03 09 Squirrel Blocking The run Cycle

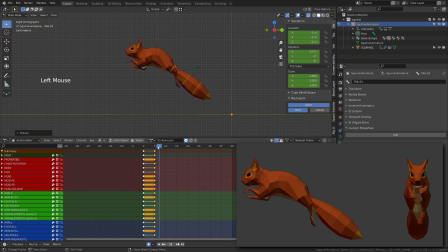(8:17)
Blocking a new pose from a neutral one will push you to correctly look at your reference and force you to work on the shape of the new one. The back legs are pointing toward their starting point,
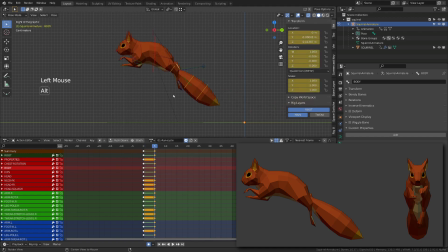(8:32)
while the front legs are pushing forward to pull the whole body in the air. Both the front and back feet are currently pointing inward. It preserves balance and aerodynamism to the character.
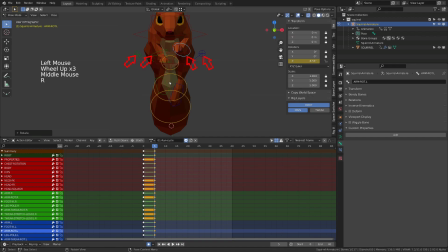(8:46)
You can use the pull target and the rotation controller to fix the elbow and the knees of your character.
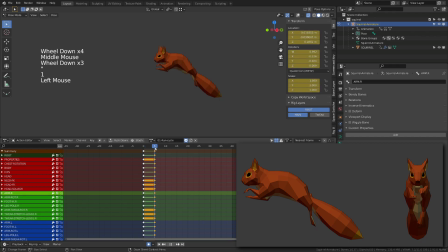(8:54)
Don't forget to scrub between your first and second pose to kind of feel the motion, the movement. Then, to improve the pose, I will stretch my character even more and realign a bit the hips and the tail.
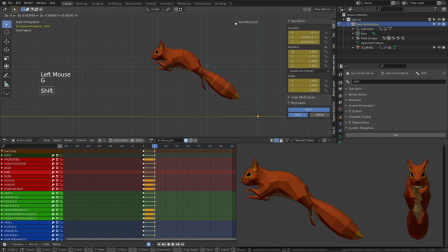(9:10)
During the blocking stage, figuring the overlapping motion of the tail is pretty hard. That's why I'm just working with the very first controller of the tail. We can work on the follow-through of the tail while detailing the blocking or even during the polishing of the animation.
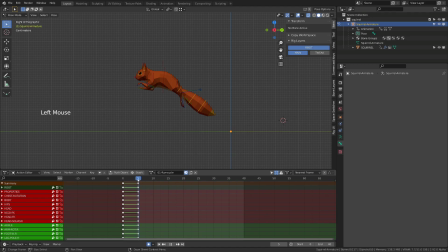(9:29)
To finish the blocking of those extreme poses, I will have to guess the landing position. On the air extreme pose, I will set the root bone position to -0.3, and I will duplicate all the keys on frame 0 and move them on frame 10.
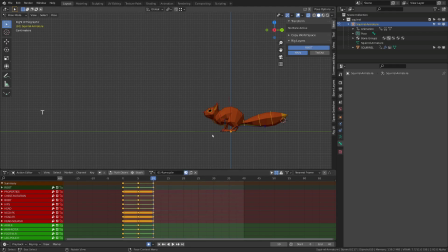(9:46)
Since the airborne root position on the y-axis was -0.3, I will set the landing at -0.6. 2 times further. Now I scrub through the keyframe to feel the motion, and I feel it should be a little further.
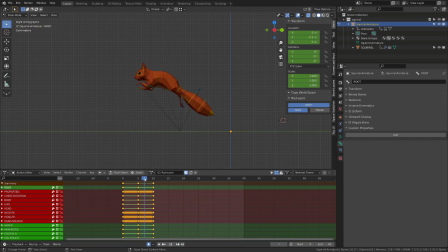(10:02)
So I just need to select the root bone, and on frame 5 I will try a minus 0.4. And now I feel like I need to tweak a bit this pose to make the character a little more horizontal.
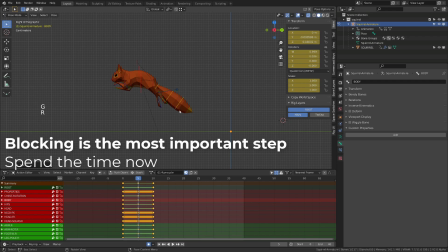(10:15)
So this is something important. Don't hesitate to revise your blocking. The blocking stage is the most important stage. And if you don't do it properly, if you don't spend the time now, you will suffer even more during the polishing stage.
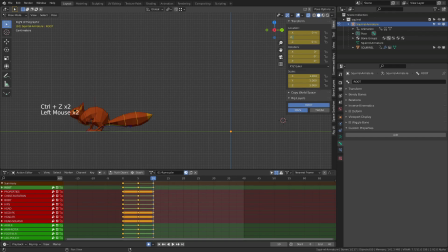(10:32)
I can now push my root bone to the position minus 0.8 on the landing frame. And now it feels like the squirrel is jumping too far away from me. So I will try to find an in-between with minus 0.35 and minus 0.7.
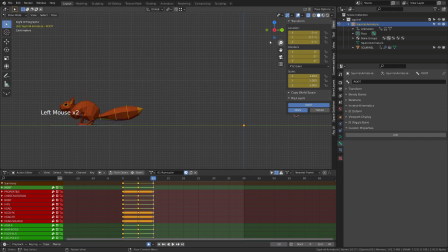(10:49)
Compared to the reference, our squirrel is making pretty large jump to move forward. But animation is not necessarily about copying the reality, it's exaggeration. And this will lead us to appeal. It's a bit like making a caricature of motion.
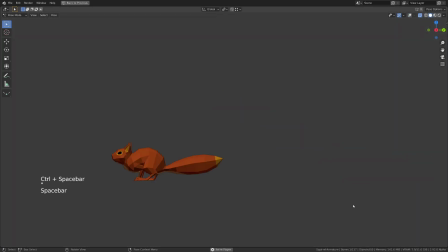(11:07)
When you do a caricature, you try to find the cool feature of the face and exaggerate them. We are doing the same here with motion. In the next video, we will start adding breakdowns to detail the blocking animation of our character.